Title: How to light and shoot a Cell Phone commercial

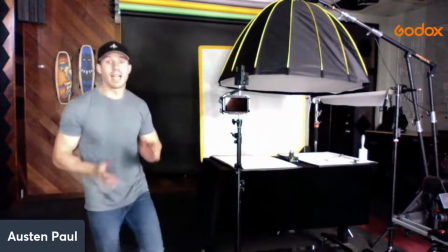[3:55]
perfect all right so the lights that we're using today and the main light to light our product
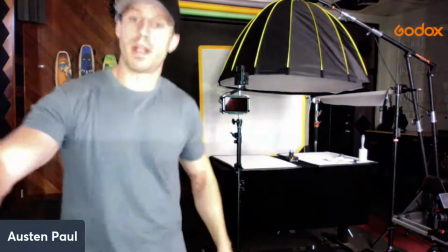[4:02]
is the godox 600 let me tilt this up right here you definitely don't need the 600 it's
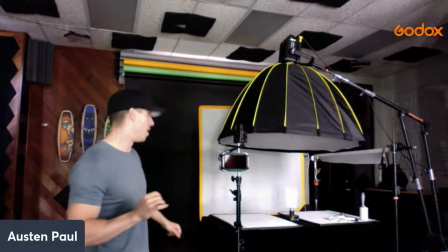[4:08]
very powerful you don't need something this powerful but this is what i have from godox so this is
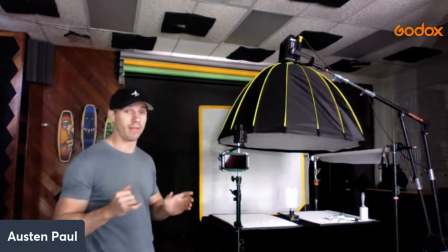[4:14]
what we're using and that's how you kind of do it you use what you have and you can really switch out lights but we have the godox
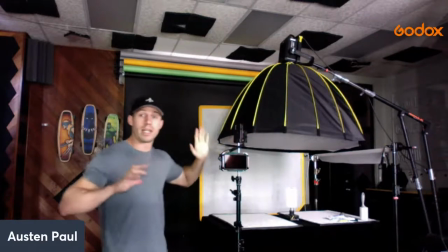[4:20]
on an octo diffusion and it's a big big big diffusion and that's very
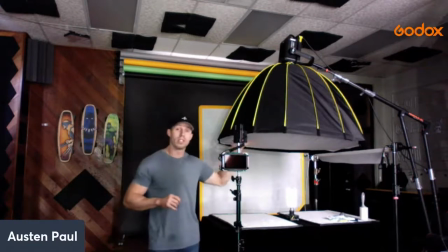[4:26]
uh important because what we're going to do is we're going to make sure this diffusion is as close as we can to our product, which is right down here.
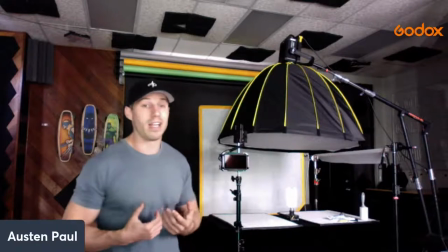[4:34]
And the reason for that is it's going to create a very soft highlight. The closer that we have our lights to a reflective product,
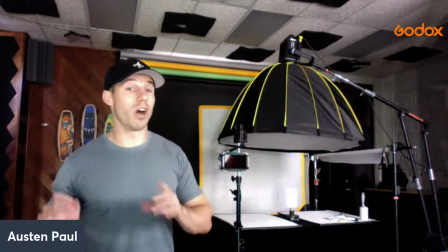[4:41]
the less we're going to have to worry about our product reflecting unwanted things like everything in my office.
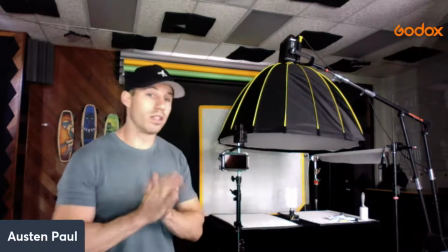[4:48]
So very important to bring your lights as close as you can.
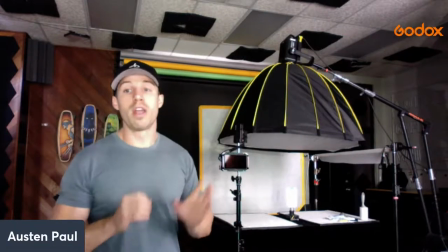[4:52]
We're also going to talk about a little bit later how to control and mitigate all those unwanted reflections.
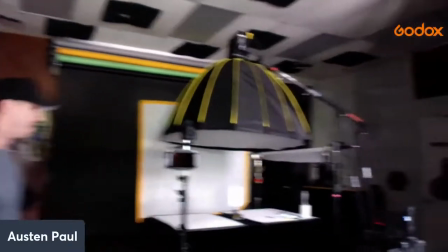[4:58]
Next, what we're going to do is Alex is going to bring the whole computer over here and follow me.
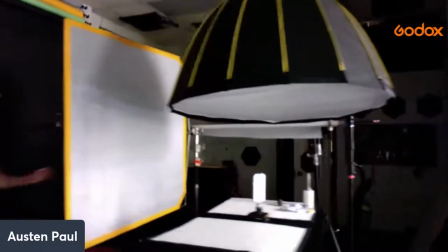[5:04]
Just be careful there, Alex. We're going to talk about what's behind our magical wall.
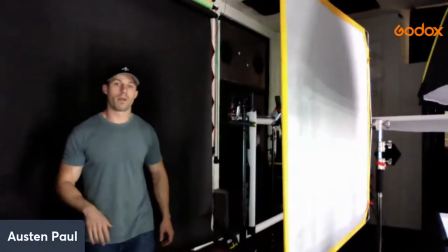[5:09]
Keep going. Keep going. Perfect, perfect, perfect, perfect. So right here is a Matthews 4x4 diffusion.
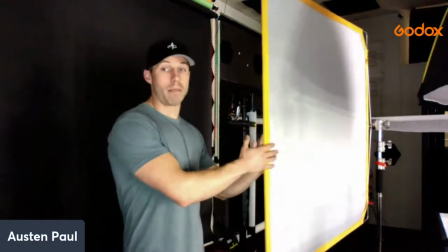[5:17]
I have it on a C stand right here. And we're using this as our white backdrop because I'm going to run you guys through how to set up a white backdrop first.
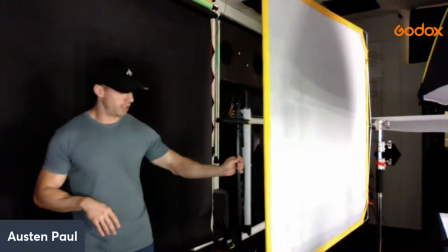[5:26]
Next, what we've done is I'll kind of show you, Alex, and Nickham a little bit more,
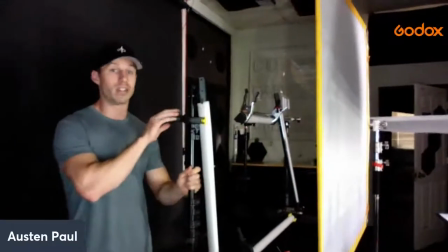[5:30]
is I've attached four Godox light tubes, and I put them in almost a frame shape.
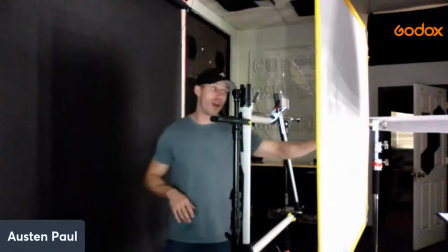[5:35]
And what they're doing is they're aiming right at the back of this diffusion.
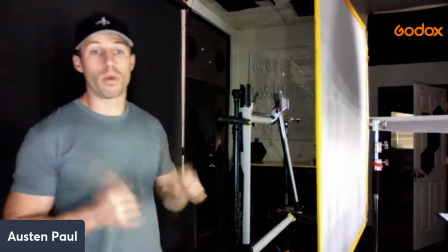[5:40]
And the reason for that is that's one of the cleanest ways to get a really nice white background is not actually shoot light on the front of it,
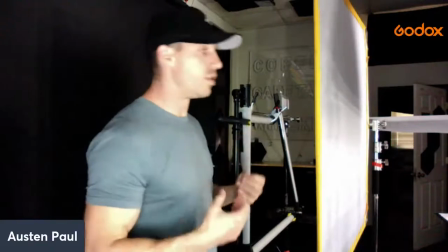[5:49]
but through it. So using a soft diffusion is going to be very helpful for this.
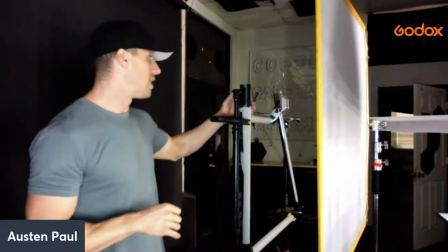[5:55]
So I'm going to turn these lights on and the trick with these is it's not to point me straight at it But angle them
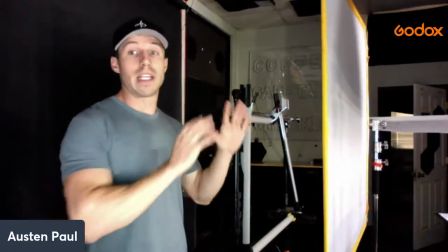[6:01]
so that they all kind of fade into the center to have a really nice clean even light Otherwise,
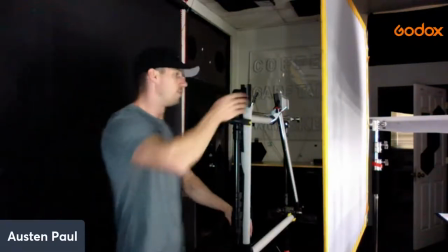[6:08]
if you do straight on you're gonna have a bunch of hot spots. So I'm gonna turn all these on Alex is gonna bring that back around so you guys can see
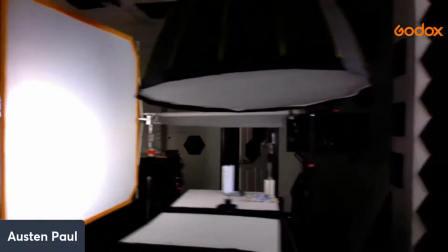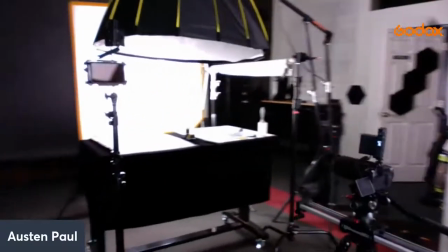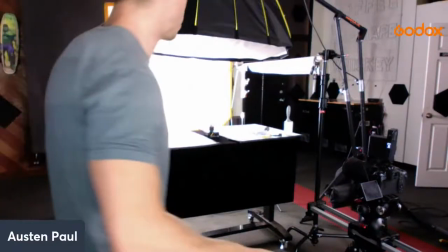[6:26]
Perfect um maybe turn on the ipad and then we can show the other screen right here cool awesome so now i
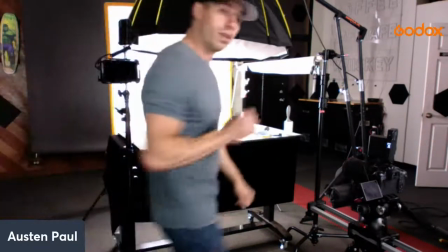[6:34]
have those lights on the next thing i'm going to do is turn on my top light and the back lights i actually have at 100 because we're going to need enough power
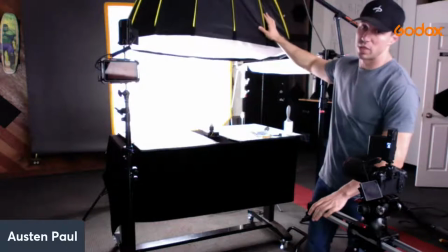[6:43]
to counteract with this but i'm going to have this only at
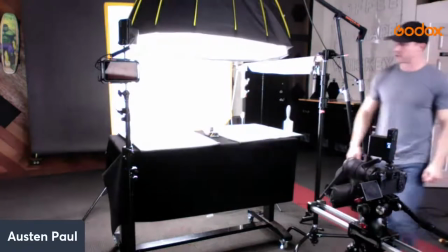[6:50]
24 so i just turned on the top light and now we have everything lit up.
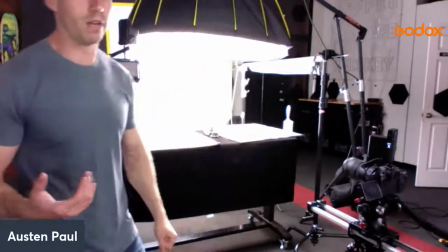[6:56]
I know it's very bright and it's hard to see. Unfortunately, the way these webcams work, they're not the highest quality.
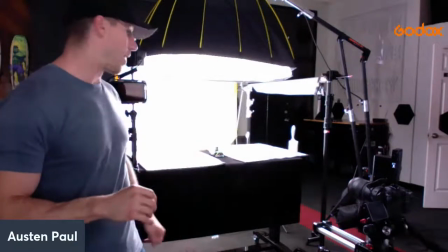[7:05]
So we're going to keep running through it right now, but I'm just going to explain to you guys what's going on.
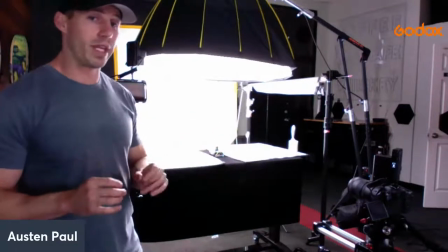[7:11]
So we have our product now lit up. The next and most important thing is what you're going to want to do is have something like a monitor right here.
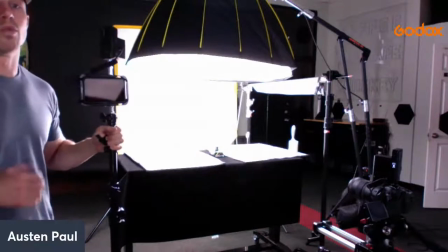[7:19]
And the reason for having a monitor for these kinds of setups is you want to be able to control and look at your false colors.
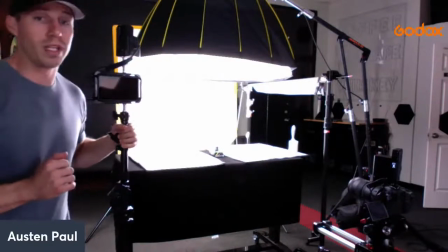[7:27]
Your false colors and reading your IREs is going to be one of the most important things you can do when shooting white on white or even white on black.
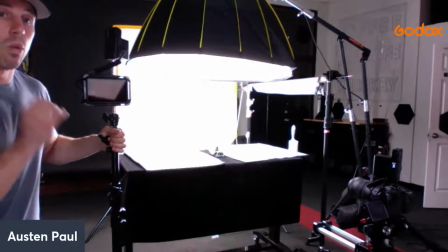[7:35]
And the reason for that is because you're going to know what your true color temperatures are.
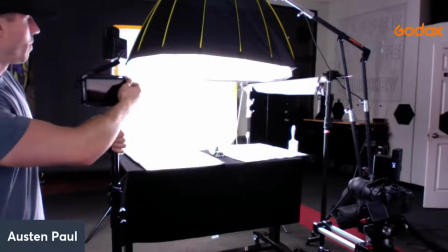[7:40]
And so I'm going to turn this on right now and I'm going to kind of read it for you guys because we've
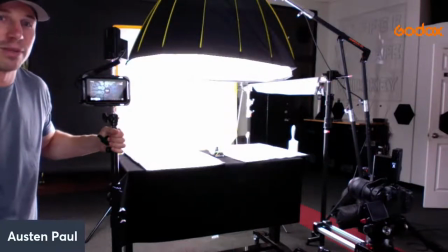[7:46]
done this earlier today and unfortunately have had a little bit of an issue with the screen reading. But you're going to be able to kind of see it right here. Thank you.